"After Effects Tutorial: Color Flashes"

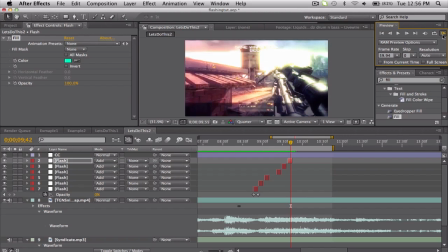255s
I mean, yeah, it's just the best method I've found so far to make it exact.
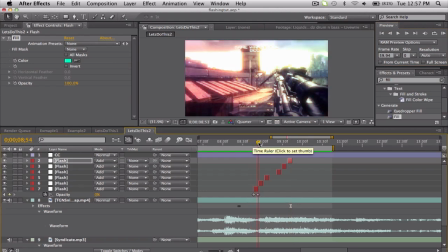270s
So if you want, you don't have to use 50% for your thingy and... No, it's up to you. Kind of mess around, but that's the basic idea. Make some solids and stuff. All right, so the other example is when it's just really fast and you can't even tell what's going on.
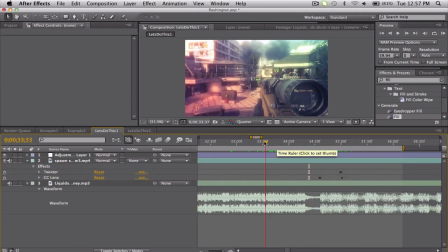285s
And this method's all right.
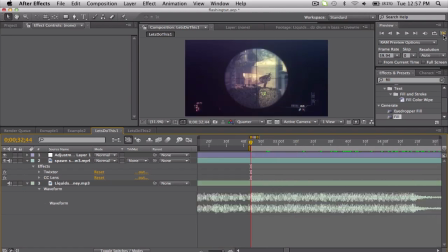289s
If I go ahead and listen carefully to find out when that fast little drum roll thingy starts. Let's see here. I think it's about right now. So I'm just going to start it roughly here.
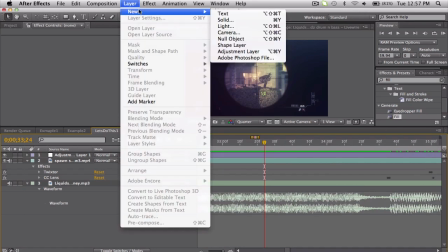304s
We can always change it later, but... Let's just make a new adjustment layer just in case if you have any other
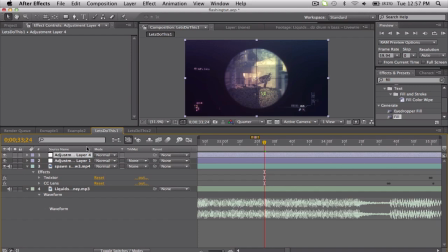313s
elements in your clip right here. If you have more than one clip at a time, go ahead and search up Twitch. Now this is a third-party plugin by Video Copilot, so go get that if you don't.
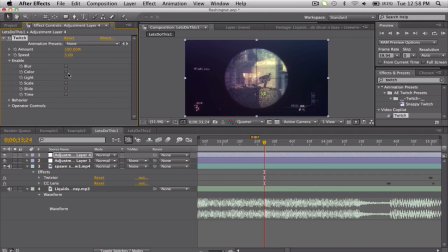327s
And we're just gonna go ahead and enable color and light for right now. Operator controls. So let's go ahead and scoot forward till we find a good spot right there.
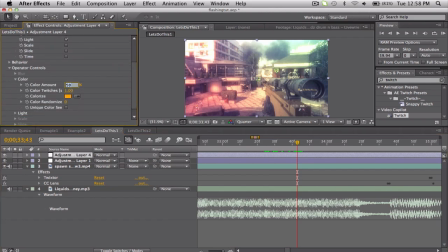341s
And that color, we're gonna change this color all the way up to 200, probably more than that, 300. And so we get this yellow flashes, and it's pretty sweet.
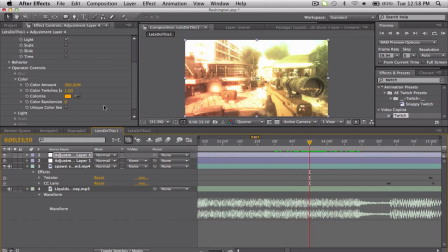354s
Not really. What we need to do is turn up the color randomness to 100. So that will give us give us a bunch of colors, but it's kind of slow.
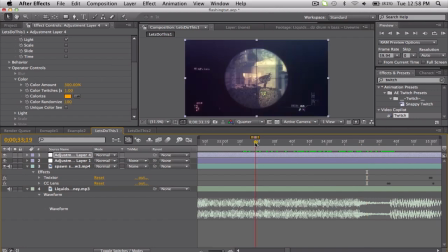367s
What we want to do is try to have this randomize every single frame so it looks super fast.
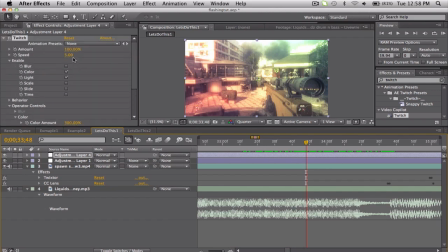372s
So if we go to the top and go to the speed, change it up to 60. Should be fine. So we got some purples and yellows and a little bit of red and some orange. I think I saw blue in there. A bunch of colors.
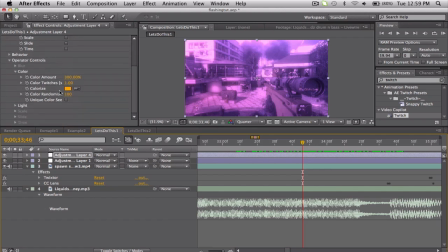386s
And if you want, you can turn up the light amount, but I just kept it as 50.
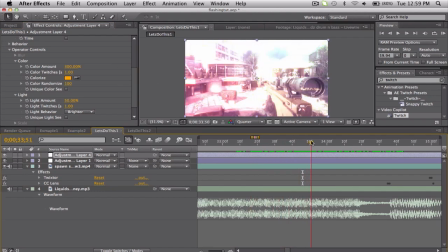394s
And looks all right. And another thing I added was the scale.
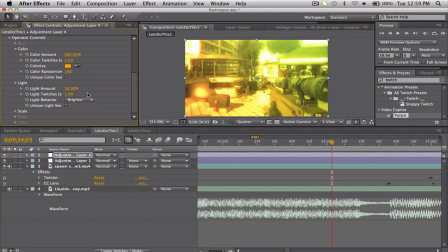400s
If you turn on the scale and you go down to the scale settings, make sure that's in the center, yeah, and turn the scale down to like 10. We don't want it going too crazy, so it'll just kind of like shake.
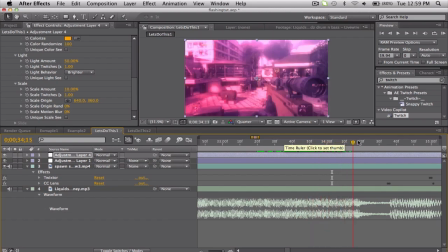414s
See how it's like scaling up in the middle? I mean, that kind of hides the fact that it's, you know, not a very good technique.
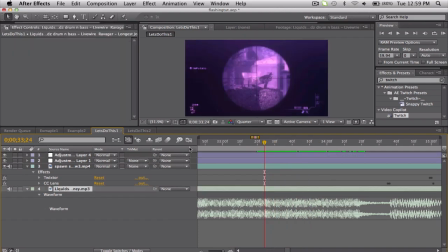421s
So what you want to do is just go to the drum roll thingy starts, and on your Twitch, keyframe it from 0,
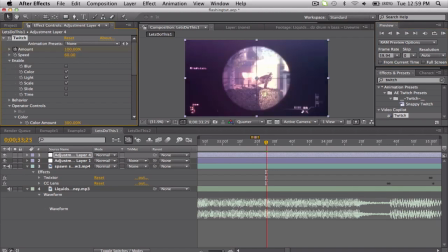430s
keyframe, move forward, set it up to 100, and we'll go ahead and push U so we can see these keyframes.
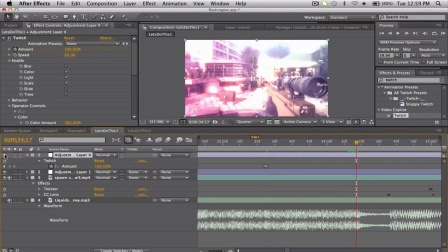437s
And then go to the drum roll stops, keyframe at 100, move forward once, and down to 0, there we go.
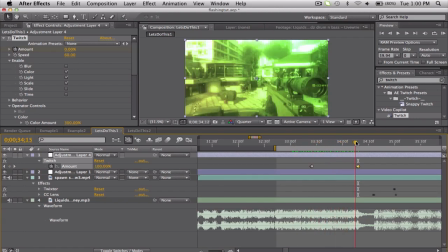448s
So it'll stay normal, I'll just go stop, and then boom, and some CC lens and Twixter.
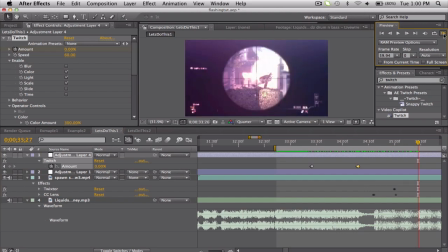457s
So a quick RAM preview just to see if I got the timing down, but
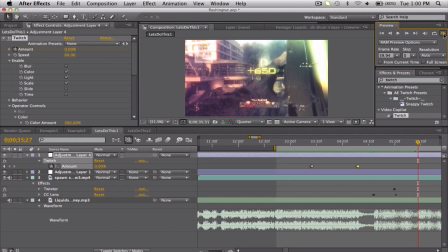464s
yeah, it's not the best, but Twitch can just
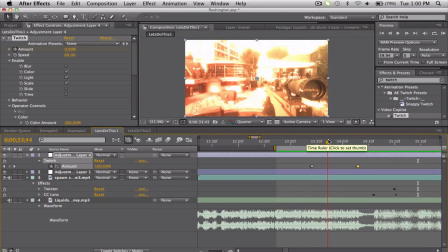471s
help you save a lot of time if you're kind of feeling lazy and you just want lots of flashes, lots of colors and stuff.
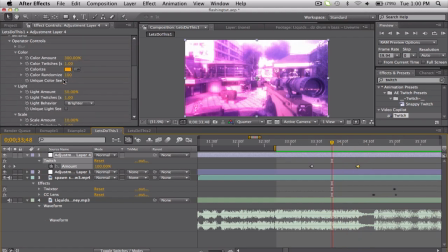479s
So yeah, color, light, scale, turn up the color randomness, and yeah, just kind of mess with that.
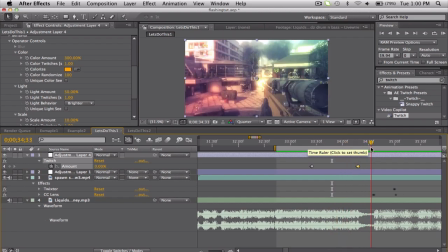488s
But that's basically it. I know a lot of people asked for this, and I hope you enjoyed it.
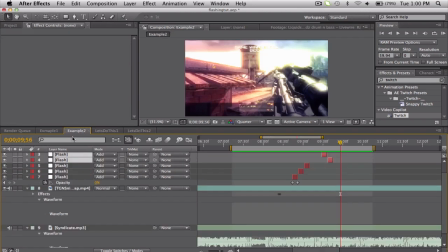496s
Tried my best to figure these out and explain them to you.